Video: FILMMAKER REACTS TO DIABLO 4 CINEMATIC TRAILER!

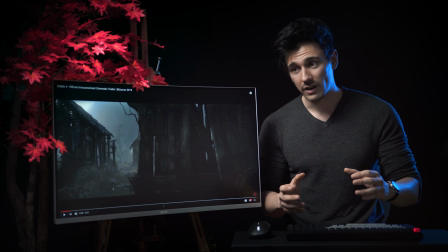Because if you don't just cut if you cut without a reason, it's not as good of a transition to the viewer. So usually you have two options.
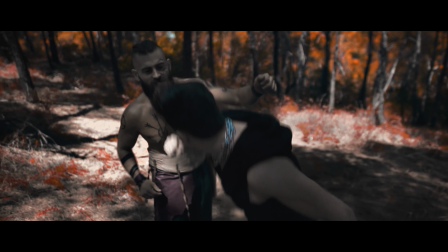Either you would cut because something within the scene has an action in frame and you can link it between the two shots.
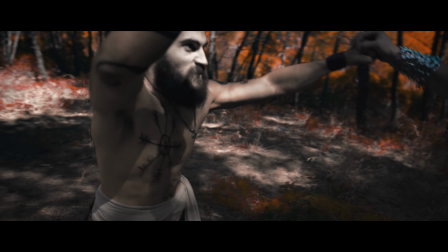For example, let's say I throw an axe or a punch. The next scene is gonna start from the impact of the punch and move along.
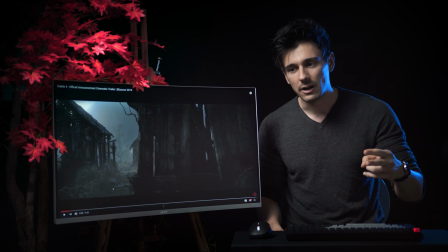So that is case number one. Or here, when you have to cut because nothing really is happening within the frame, we actually saw this on The Last of Us cinematic as well, you have to cut using sound.
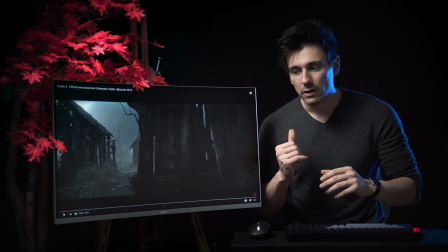When there is an impact of sound or the melody of the music, cut to the beat. So this is what they've done here, and of course because this is kind of a scary genre, I mean it is scary.
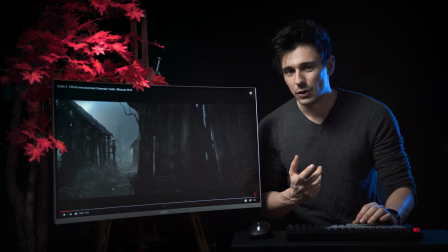As a genre, they use the sound to also, like, you know, give you a good scare here and there, so you know what's coming.
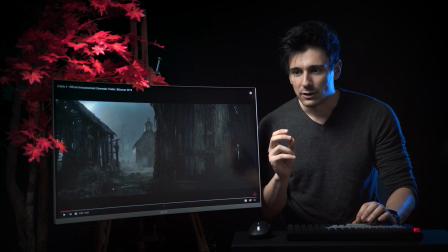Love the sound design, by the way, the wind and the church, because think about it. It's funny because they are digging, but the hit at first almost sounded like a church's bell,
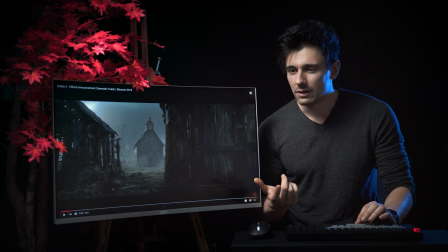which was really cool, because at first I was like, how? The church is obviously not operational, so why can't we hear the bell? So that was cool. Again, very gritty, everything is dead, rotten to hell, basically. And we're gonna move in the church.
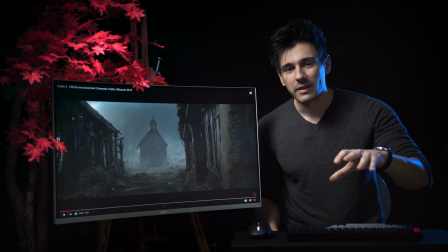Here, they bleed in the sound of the characters before we see the characters. Many times when it comes to sounds, it's so interesting, guys, when it comes to filmmaking, is that you do not have to show what is heard.
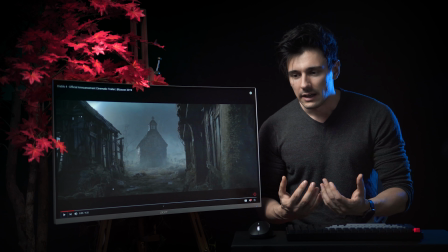But when you use sound, before anything is seen, it prepares the viewer, because us as the audience are so smart,
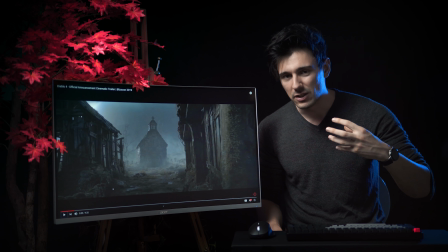we've been watching these things for so long that we anticipate, and based on the sound we start building up the visuals that's going to come after.
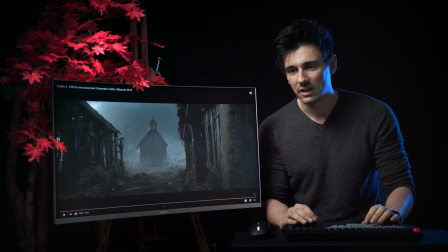So here we can hear a guy.
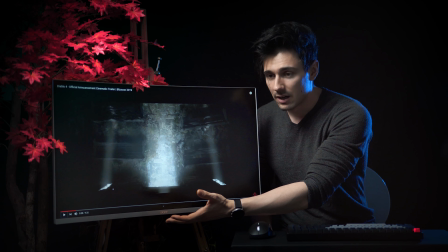I love this shot, man. How the light comes in and then we just go directly into darkness.
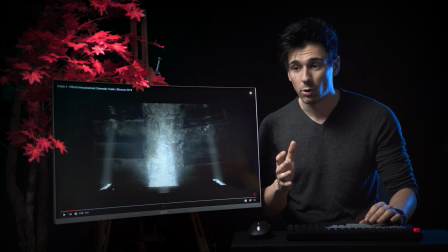Like it shows you like going downwards and downwards, and they show this visually with the art style of placing the light.
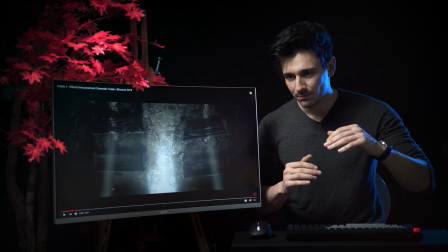And I love that. I'm curious because when you use bird's eye views, it's usually for a specific reason, but here
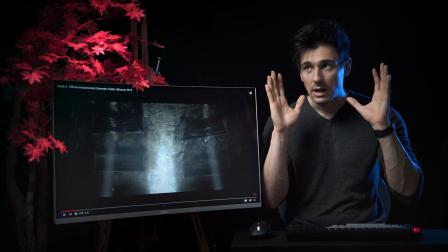I'm wondering why they did not take us through the door, because we would come from something that's very light into a dark kind of church.
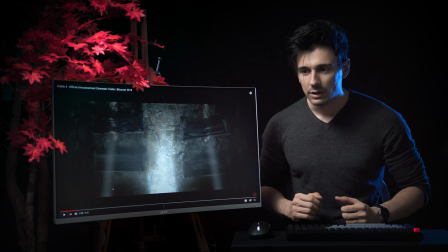So I would think that would be a cool shot if we wanted to feel like we are walking into something. Because when you have a bird's eye view, it kind of gives you like a very strategic overhead outlook of what's happening.
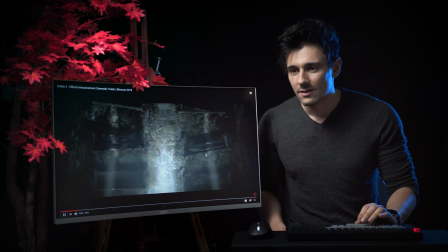A divine wisdom guides. Quiet. My path is rocky path. Shut up.
Very cool.
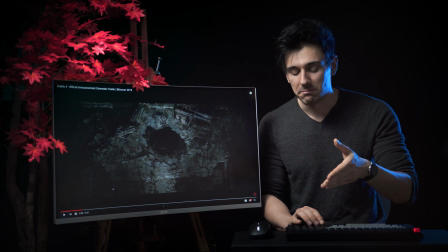And now we can hear monsters as well, and we can see a very nice hole in the ground under a church. So what can go wrong, right?
They have our scent. Run!
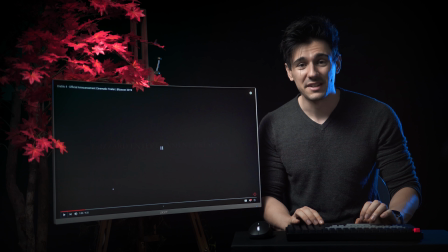Nice. That was an epic transition into the darkness, and now the title's gonna hit.
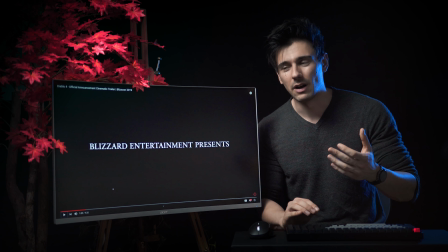Excellent way of... I really don't like... I like when titles are incorporated in the right spot, or like presented by, you know, things like that.
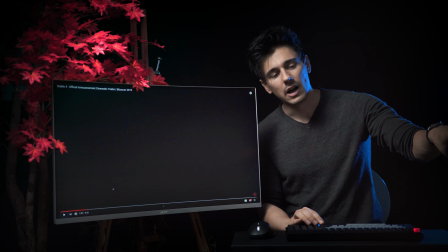Because when you just have an opening scene and then the title just comes, it's kind of like not as like epic.
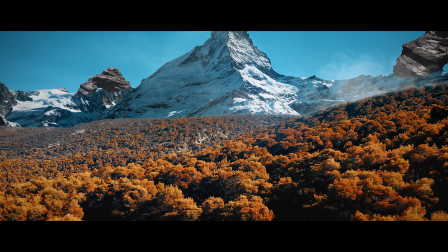I tried to do the same in the God of War Rise of the Sun title, because it took a while for the title to come up,
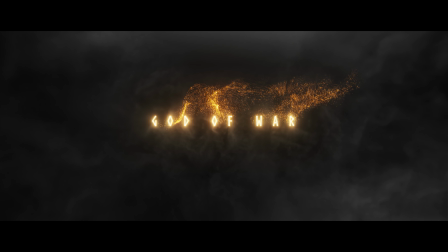and but I really felt that that was the right moment to hit the audience with the title.
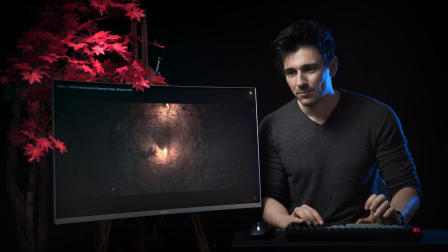Nice. It's funny, if you notice,
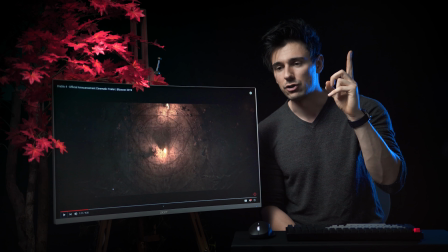we cut from an overhead shot above the church or inside the church to an overhead shot as we go downwards.
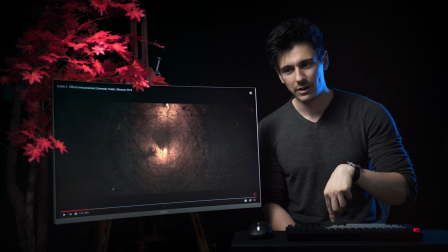This is very interesting.
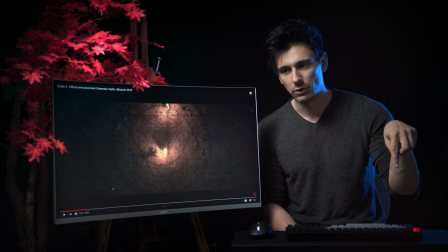This is a nice way to link shots when you have the same perspective between something that went before to something you transition to, but not always has to be the case, but here it's just something I noticed.
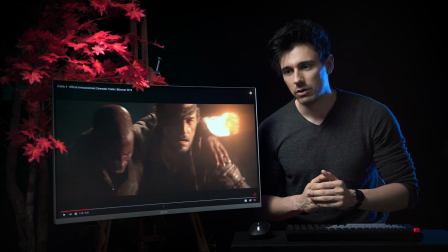Now we go very high octane on action and adrenaline. We can see they're chased. The sound again that they use lets us know that they're basically hunted and they're in extreme disarray.
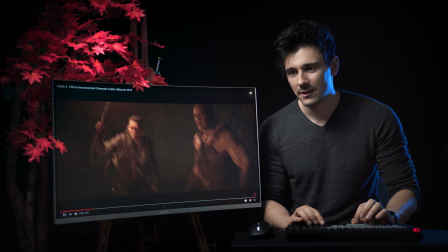Just keep running. They keep Are you running. out of your mind? He's not going to make it.
Here, that's very interesting.
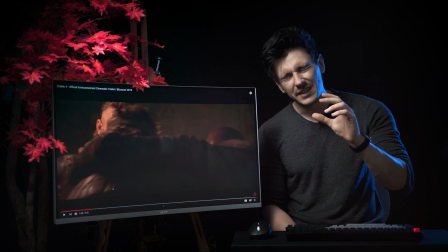We're basically through dialogue, we get a very tiny glimpse of each of the characters' traits, even though they're not much.
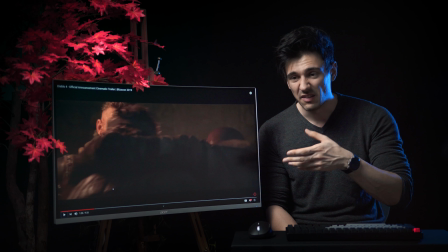Basically, you know, every man for themselves, leave the other guy, don't care, move on, money.
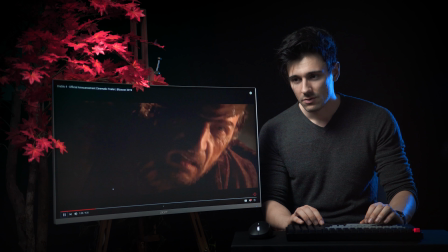He has to. Blessed Akarat, my eternal life protects me.
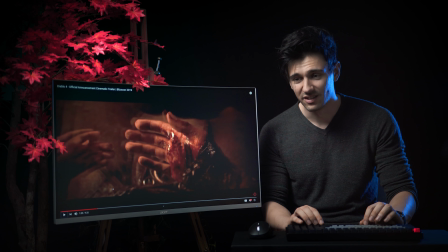The divine. It doesn't.
I like this effect.
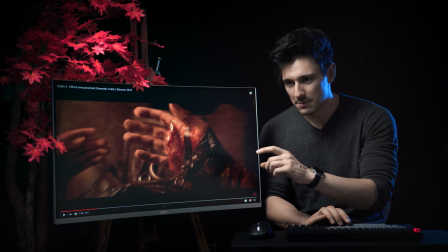Do you see how like it crumbles between frames? Like there is a disorientation happening.
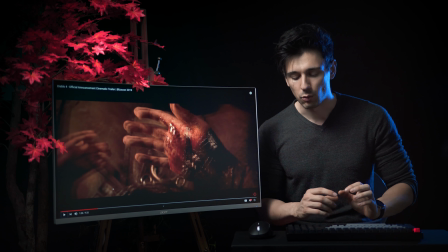You can actually do this within After Effects, and what you will do is you will duplicate your layer.
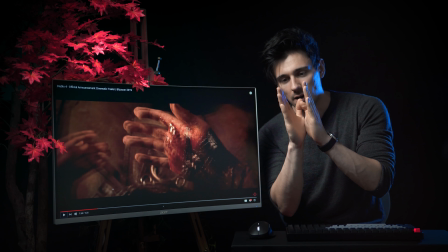You will change the timing to have a few frames, 2, 3,
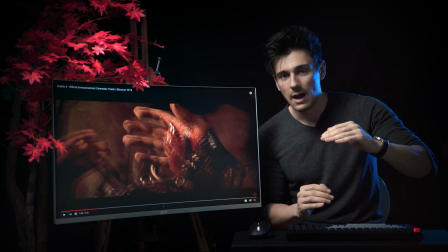depending on how much shifting you want it to have, and then you will drop the opacity of the top layer to 50%.
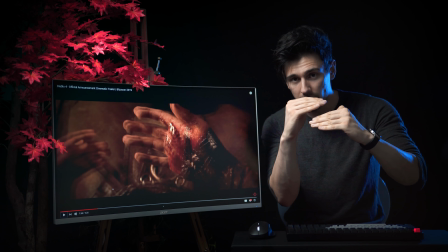This way, the two overplay between each other, and if you have a simple scene of a movement, then what's gonna happen to the hand is gonna be this. So, some cool things to keep in mind.
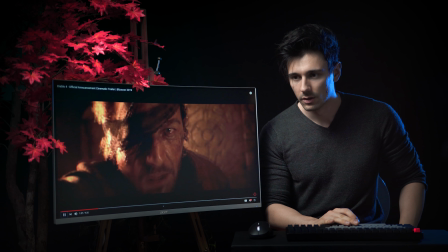Look at me! All the gold we want is right there.
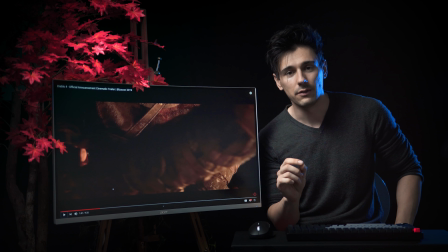Yeah. And also, if you can incorporate, I'm not sure if you guys know, we're going a bit technical here.
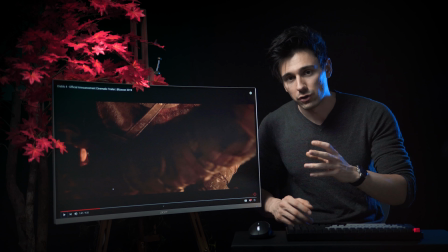There is a wiggle expression that you can play with movement within the frame, right? So you can put artificial camera movement in your layer. Now, if you put wiggle expressions in both of your layers,
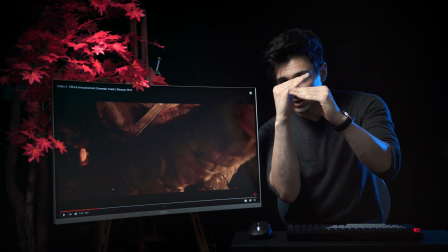but they're different, they're also gonna interplay between each other, but not perfectly.
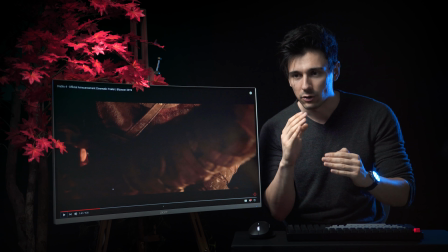So it's gonna create that wiggle movement.
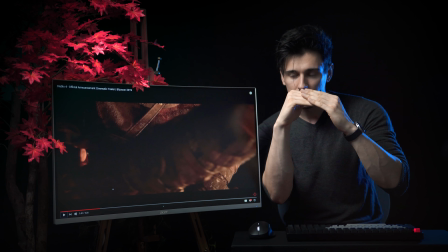And because of the transparency play that we did before, they're gonna play in a wobbly way when they interact with each other.
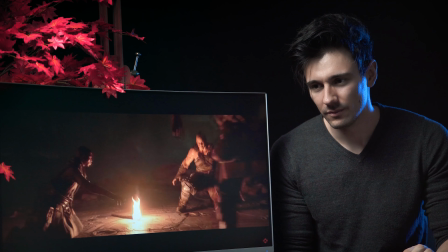Nice.
Go!
So, it says the blood of the willing goes...
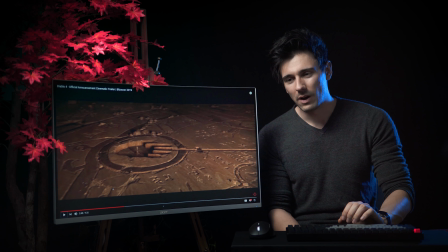Okay, now I get it. You know what? I was interested before when at the end the guy was telling him, you know, like, surrender.
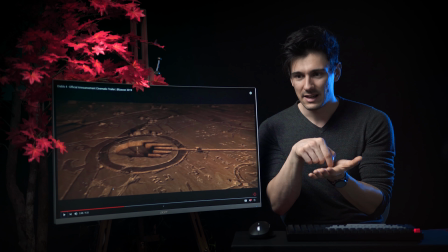And I was like, yeah, but the other two did not surrender. But here, where the needle is, and it says the blood of the willing, if you do it, you did it willingly.
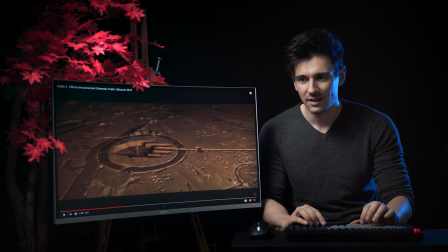Therefore, it was already done.
You gotta be kidding me!
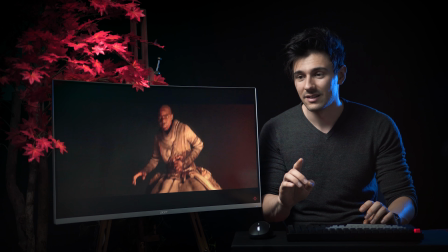Oh no! Yeah. Yeah. Cool. Oh.
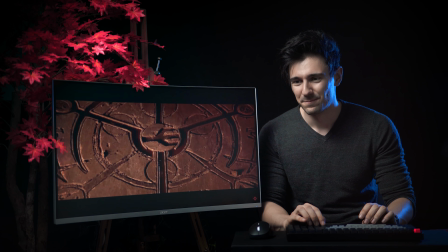Oh man, I love this. That is so cool.
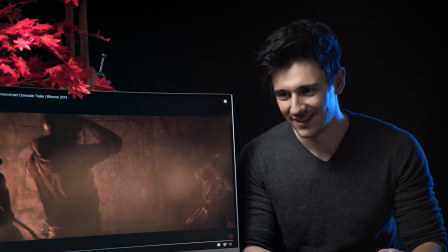Oh. Sugoi. I love force.
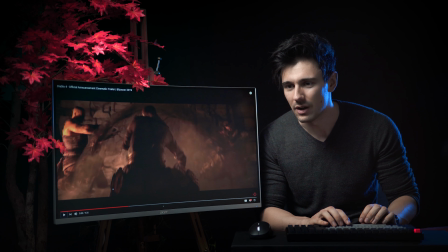Oh, okay, let's go frame by frame, because this is really cool how it's done.
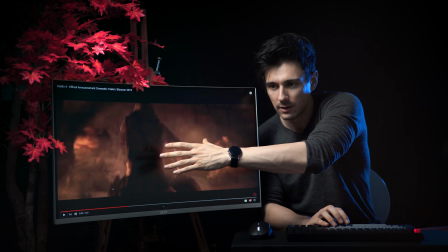So we have a bubble of distortion flaring out, and then we have quite a lot of dust particles.
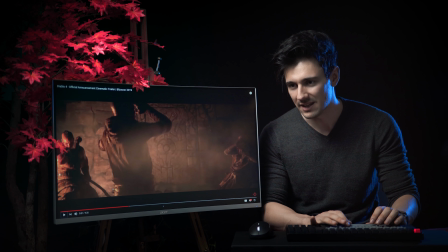You can do this within After Effects, playing with distortion waves and masking and making a shape of the distortion map
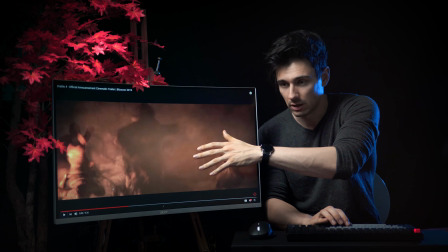to expand, and then using a lot of bulge effects probably as well.
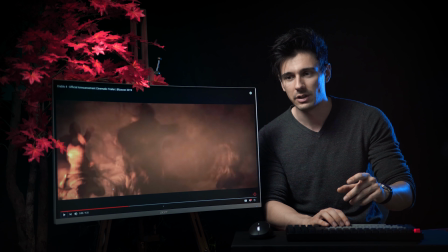You guys might have seen this technique used in the Harry Potter spell tutorial.
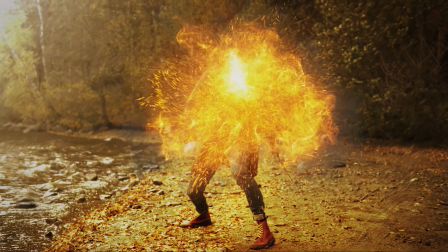It's kind of like you distort the center of the frame and make it go like wobbly.
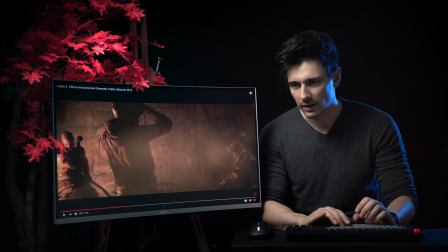That's pretty cool. And with some dust effects, I'm sure we can pull this off. That is really cool. Let me guys know what your favorite effects from this trailer is to maybe try to pull off in real life.
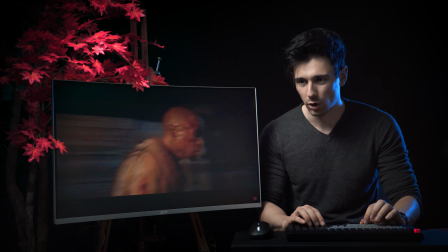It worked!
Really cool. I've talked about this a lot.
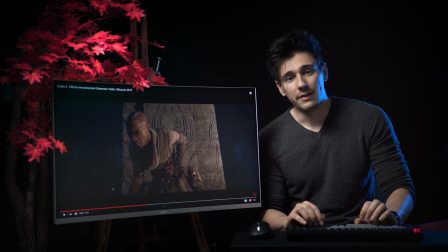But the contrast between color and the contrast between light and shadow.